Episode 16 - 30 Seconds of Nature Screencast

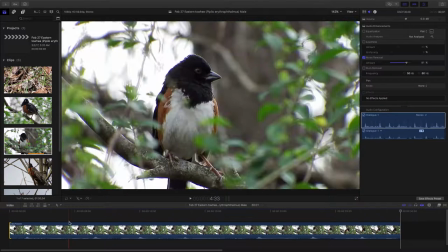We could do a Ken Burns effect, but the purpose of this 30-second video is to really show off his call
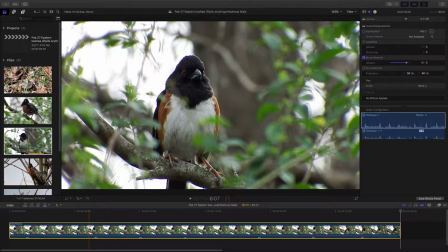and to concentrate and look at the bird as he's doing it. So I think what we're going to do is just do a plain old crop.
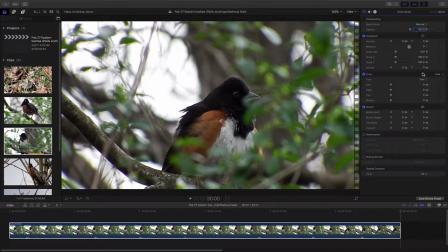So I want to go to the video side of things, and I want to turn on the crop tool right here.
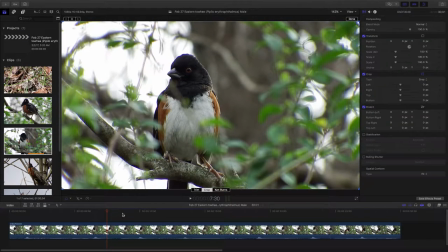Let's move the timeline back over so we can see where he starts from. Now what I'm going to do, this is just like editing a photo, cropping a photo.
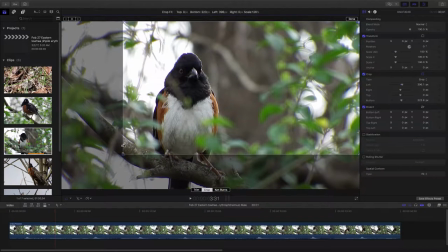We select the crop tool,
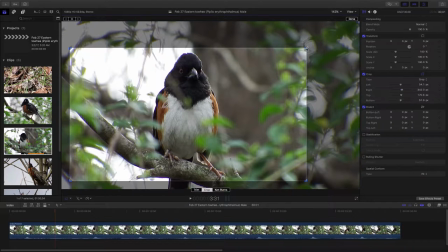and we can, I think I went a little too far, so I'm going to take that.
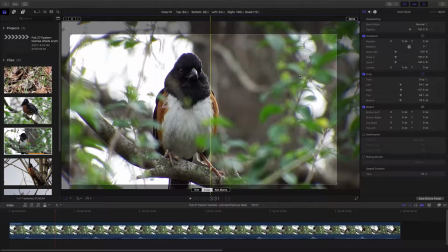Now, knowing that he's going to move a little, let's just maybe just a little bit more size here. Now that'll chop off some of the
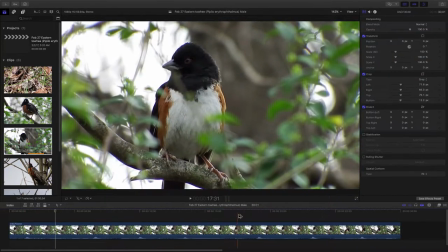I didn't succeed in getting him centered, though, did I? Let's try that again, then.
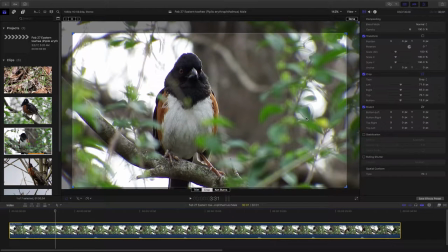Let's turn back on the crop tool. Move him over a little.
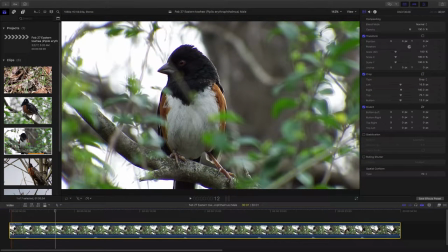All right, so just like in photography, we can crop our video. He's just, I think, off to the left a little bit,
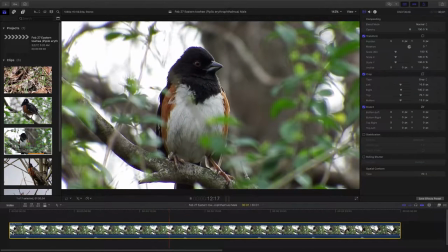but he's going to move to the right a little bit, so I think it'll kind of make up for it.
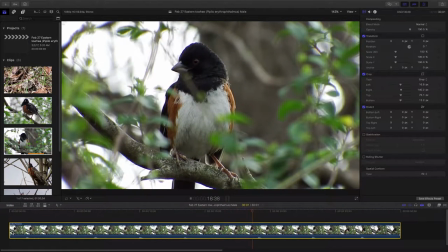So we've quieted our audio down.
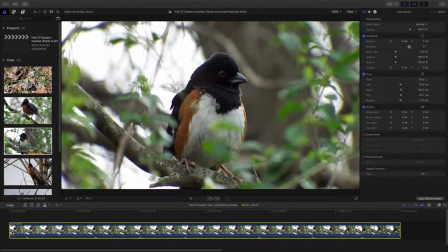We've centered them up so you can see them a little bit better.
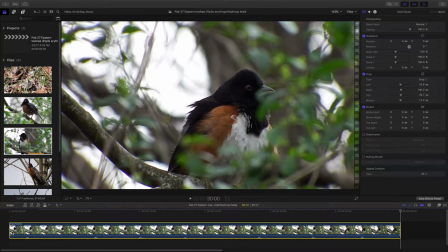I believe, what else do we have to do? I believe we should put our dissolve on the end.
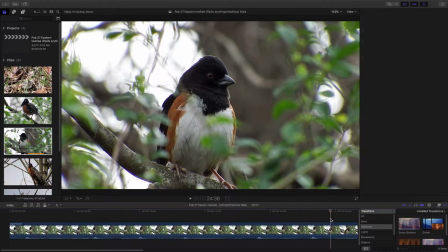Kind of finalize what we're doing here.
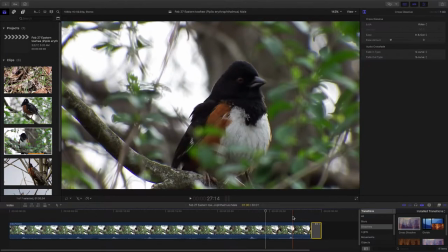Let's just see how that looks.
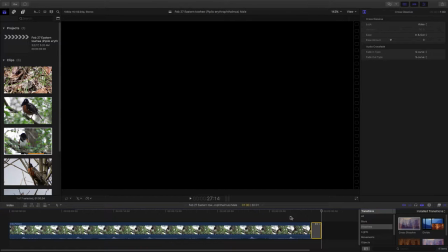I believe we have another 30 seconds of nature screencast in the can.